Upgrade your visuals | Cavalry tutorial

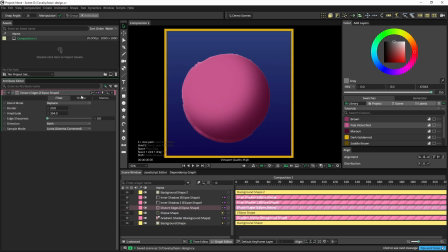4:08 The distortion is driven by a noise shader in this tab. And one thing to note is that the time is animated by default. So if I hit play, you're going to see this move along. That could be a cool effect, but if you don't want that, just remove the animation.
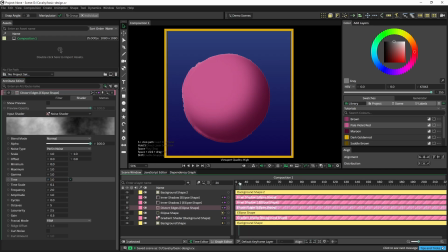4:25 And now everything is static. We can change the scale here. So, for example, like this, if you want a more fluffy, smaller effect.
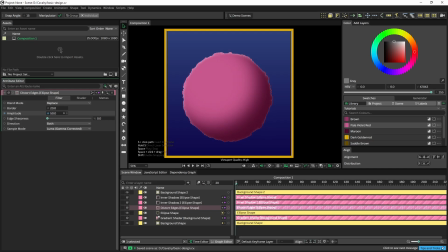4:39 And if we go back to our filter and change the amplitude back to something like 20, 15 maybe. This looks nice. So I'm going to set this a little bit lower. Now we get this subtle distortion.
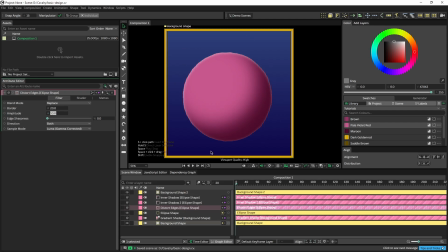4:56 We got rid of that perfect circle look, but we still have this perfect shading in the center. So what we want to do is we want to add a little bit of texture, a little bit of irregularity, and that's going to help to remove that perfect shading look.
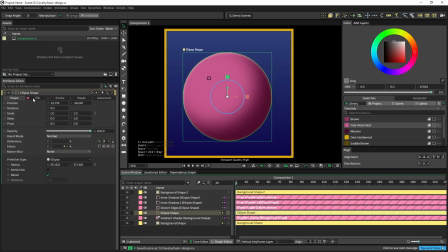5:13 I'm going to go into my ellipse settings, and I'm going to go into the fill settings. We have this static color here. I'm going to add a noise shader.
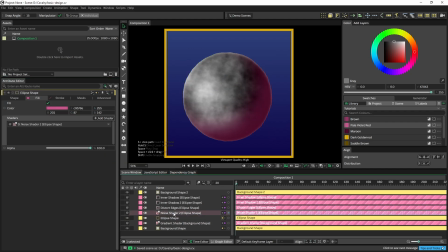5:26 By default, this looks very ugly, so let's go into the noise shader settings. Again, we have the time, so this is going to animate. You don't want that. Remove the animation here. We have the blend mode, which is very important.
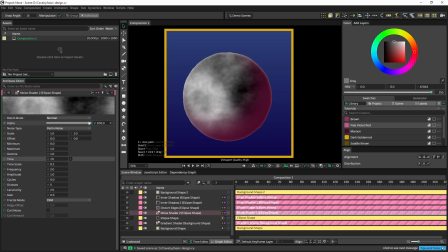5:43 So at the moment, we're not blending at all. We're just using the noise shader. We can use the alpha to blend in, but we still get that white and black look, which isn't really attractive.
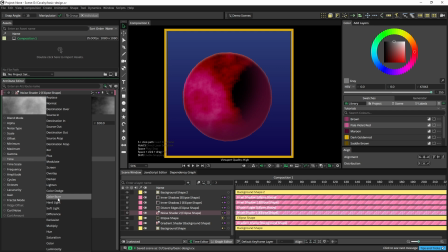5:56 So I'm going to change this to a color burn. Now the color burn by default looks very extreme, and that's because of the values that are very dark here, so the dark grays and blacks that are really burning this area of the color.
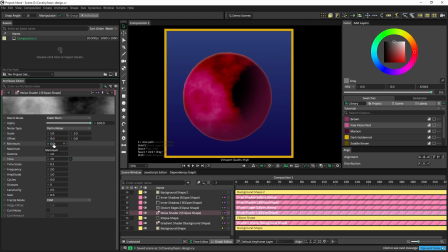6:12 We can change the darker colors by increasing the minimum.
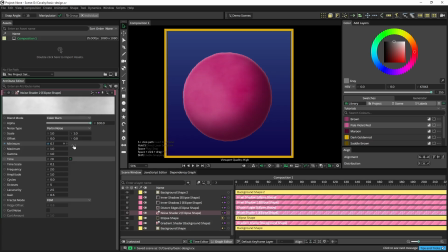6:17 So once we reach 1, we're just seeing a white color and there's no effect anymore. So you want to go a little bit below 1. This will be too much, but it's just to demonstrate what the effect is doing.
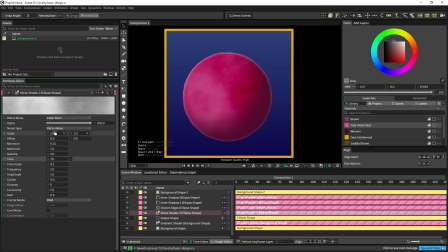6:33 We can change the scale. So if you want a rougher look or a larger effect, that's all possible. So I'm going to increase the minimum to something like 0.7, 0.8.
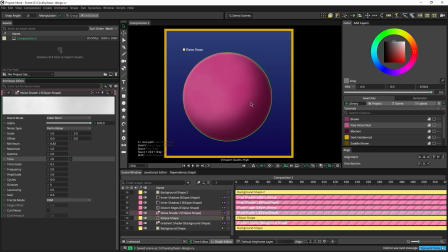6:49 And it might not be very obvious what's happening, but when we disable the noise, you see that the difference is actually pretty big. And this is one of those things that you generally don't want to overdo, because when you overdo it, you clearly see the noise pattern and it's distracting.
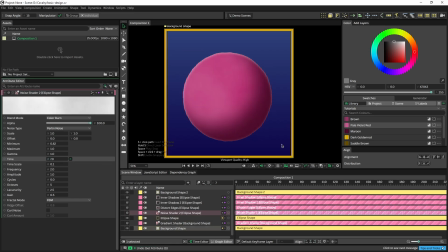7:07 When you do it in a subtle way, it adds a little bit of texture without being too much in your face. Now let's go into our edge here.
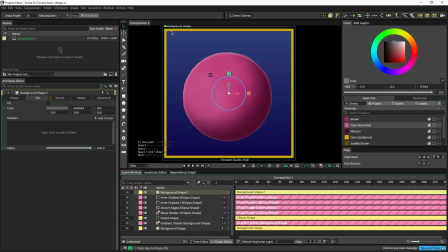7:17 So the border that we added, we can change the perfect edge here as well in the exact same way. So I'm going to go to my filters, distort edges.
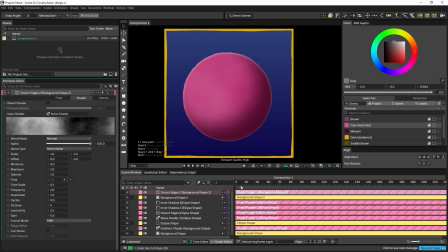7:29 And again, keep in mind that the shader is animated, which might look nice, but if you don't want that, turn it off. And that already gives us a very different look from the start. Now let's add a bit of post-processing.
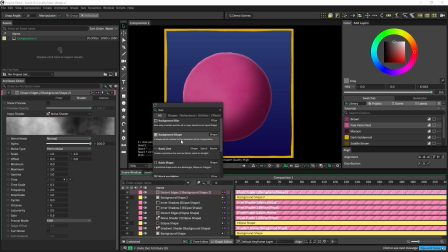7:46 I'm going to add another background shape, and I'm actually going to leave it here on the top.
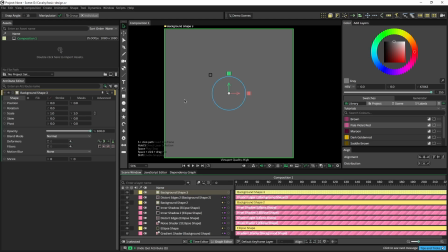7:52 So at the moment, it completely blocks everything we want to see. But we can go into the fill settings, set this to white,
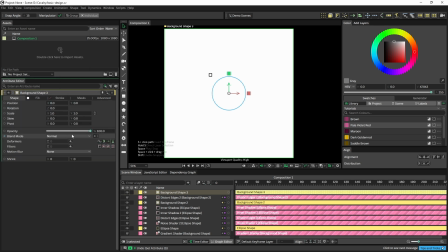8:00 and then go into the blend mode and set this to color burn again.
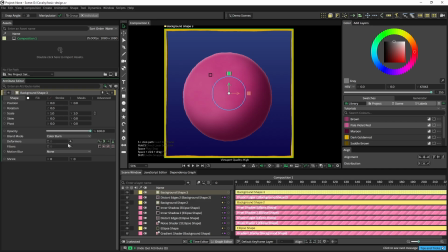8:06 So the color burn, as we saw before, it's just burning those darker areas. So when the fill color is white, nothing is happening.